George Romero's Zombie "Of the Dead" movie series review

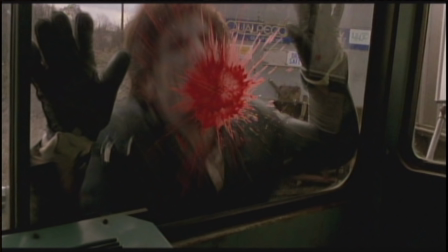(4:12)
There's a lot of strategy involved, and it takes a lot of the film's running time. Something that would seem tedious, but it's done so convincingly that it never comes off as boring.
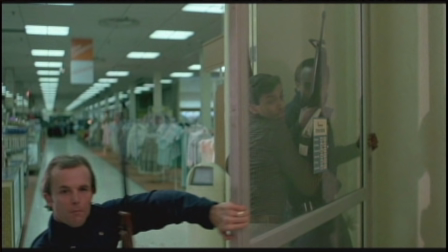(4:22)
You can imagine yourself in this situation and thinking about what you would do.
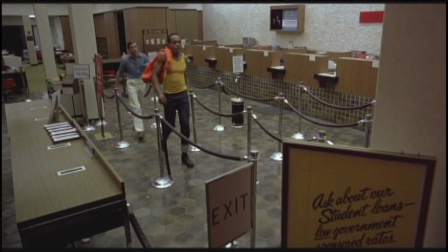(4:28)
It's also fun to imagine what it would be like to have an entire shopping mall to yourself.
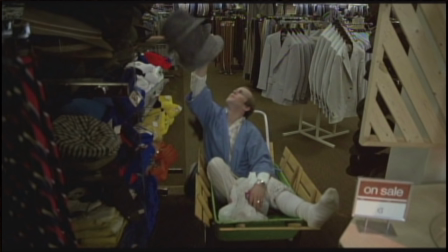(4:32)
The characters do manage to get some much-deserved downtime. They just go all around the mall and do whatever they want.
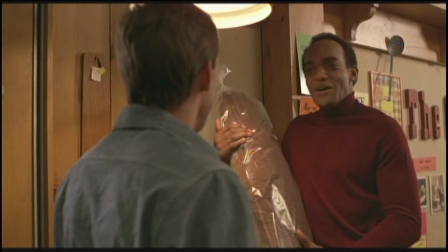(4:39)
While most of the film is dark and serious in tone, this part offers some comedic relief.
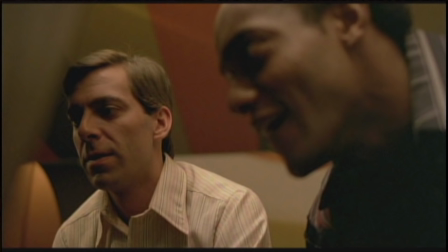(4:45)
Relief is the key word here. We breathe a sigh and laugh along with these characters as if we are in the mall with them.
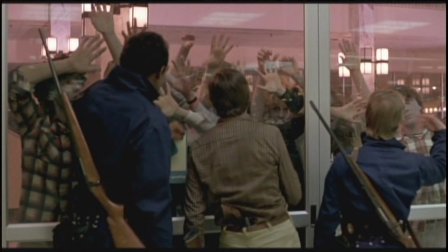(4:52)
You get a genuinely triumphant feeling when you see them celebrating with one another.
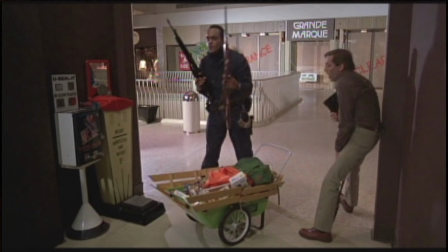(4:57)
Earlier on, they were arguing and pointing guns at each other, and now, after all their teamwork and strategy, they've become buddies. In Night of the Living Dead, the survivors try to work together, but end up fighting. Dawn of the Dead is the dawn, the light at the end of the tunnel.
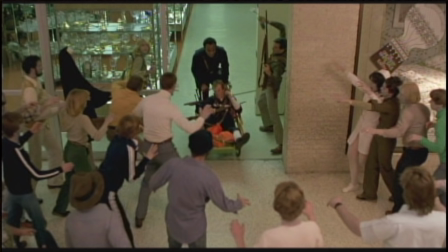(5:13)
It's a more optimistic look at people. Through hard work and teamwork, we can all settle our differences.
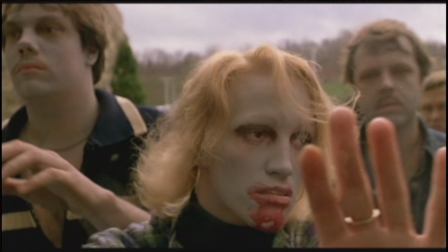(5:20)
The mall setting gives a great opportunity for lots of comedy,
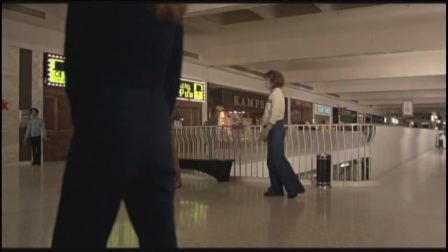(5:24)
but it's also noted that it's social satire as well, comparing mall shoppers to zombies.
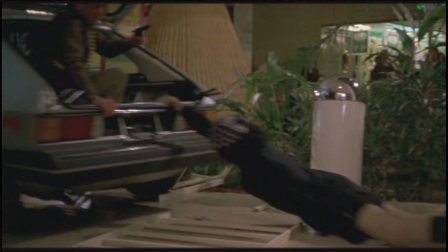(5:30)
I can't imagine what it was like filming inside the mall, and yes, it was a real shopping mall.
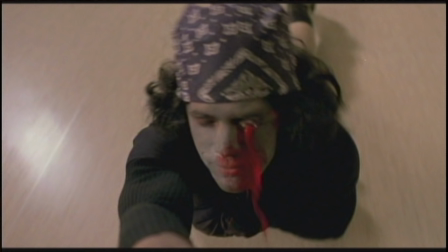(5:35)
On the documentary on the DVD, they say that they'd film each night when the mall was closed, and I find that really hard to imagine. How could they clean up everything by the morning? Like somewhere there must have been a bloodstain or some guts laying around for a mall shopper to find.
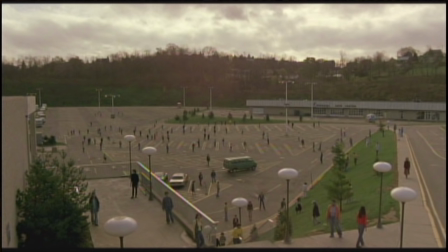(5:52)
The mall is located in Monroeville, Pennsylvania. We at Cinemassacre took a trip there one time, and it's barely recognizable from the film.
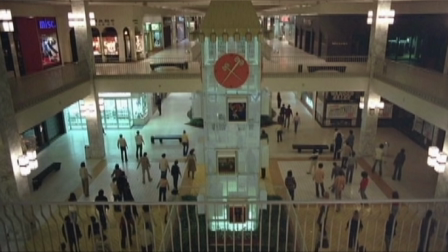(6:01)
Unless you have some screen grabs to take with you, it's not easy to remember anything from the film.
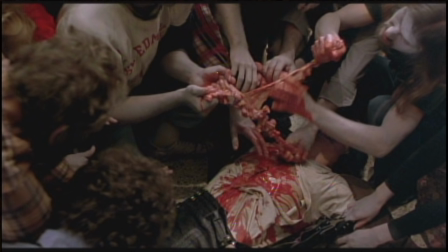(6:07)
The giant clock is gone, and there's no indication that this innocent maul was at one time the scene of one of the biggest bloodbaths in horror history.
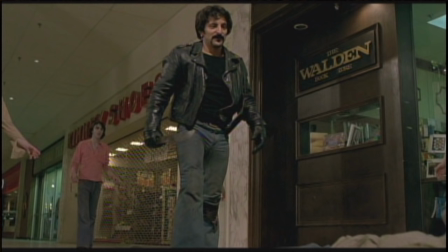(6:16)
The master of gore, Tom Savini, does the special effects,
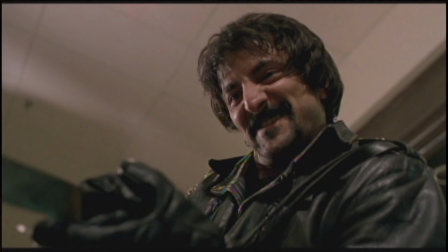(6:20)
but also plays one of the film's most memorable characters, the machete-wielding leader of a motorcycle gang.
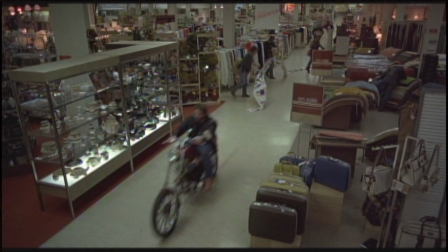(6:26)
Once again, the movie handles the situation realistically.
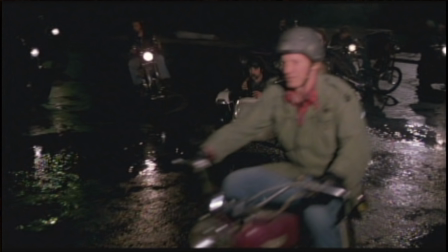(6:30)
If there was a perfect place to hide out in a zombie epidemic, our main protagonists would not be the only people who want to hide there.
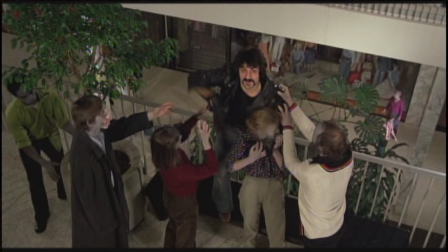(6:38)
This hard-partying, rebellious motorcycle gang doesn't want to share. They want to bust in and take the place for their own.
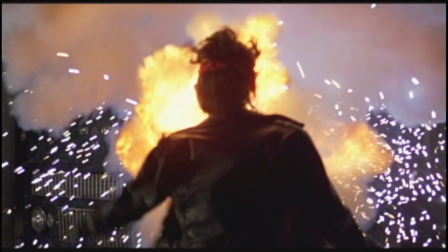(6:45)
The final act of the film is just all-out chaos. tops the original with gore.
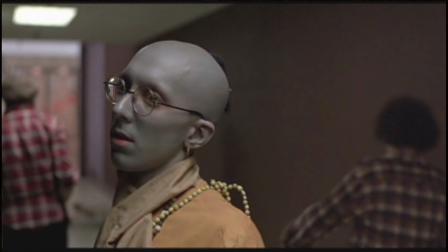(6:50)
Heads are cut off, intestines are ripped out. Man, it's crazy. The music is also very memorable.
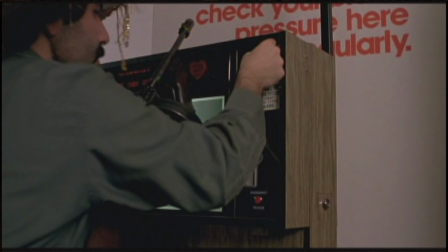(6:57)
It's done by a band called Goblin. One of my favorite parts is when one of the motorcycle guys checks his blood pressure on one of those mall things.
Come on, man, what the hell are you doing playing around when someone's up there shooting at us?
He's so casual, he should be yelling, UP THERE!
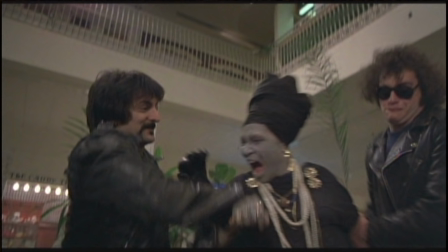(7:12)
But no, instead, what the hell are you doing playing around when someone's up there shooting at us?
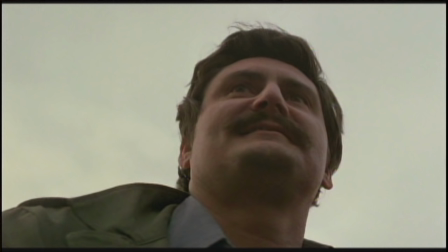(7:17)
There's lots of parts where the humor grows on me. The guy with the mustache cracks me up.
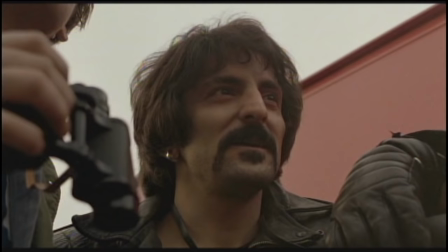(7:22) You must get in through the roof. Son of a bitch. Son of a bitch. I got trucks blocking all the entrances.
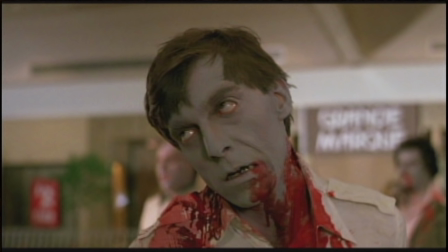(7:28) Look at that. Yeah, trucks! Yeah, trucks!
Also, love when Flyboy becomes a zombie.
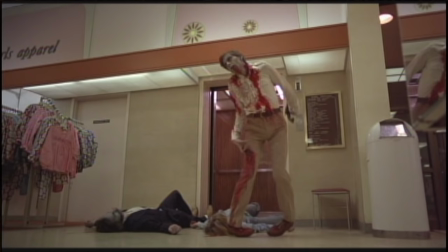(7:35)
This is probably my favorite zombie of all time. I like all the little details, like the gun dangling from his hand. The character was holding the gun before he died, so the zombie isn't intentionally holding the gun.
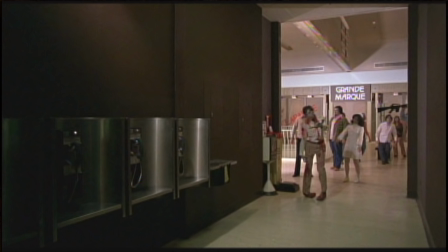(7:47)
The gun just happens to be there. And that walk he does. It looks like he really is mangled up. Overall, Dawn of the Dead is simply a masterpiece sequel. It's one of those rare Bride of Frankenstein or Aliens type situations where the sequel is debatably better than the first one.
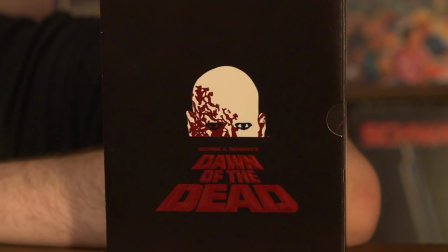(8:07)
Following in the footsteps of a groundbreaking horror masterpiece, this one manages to be groundbreaking all over again in its own right. There's different cuts to this movie.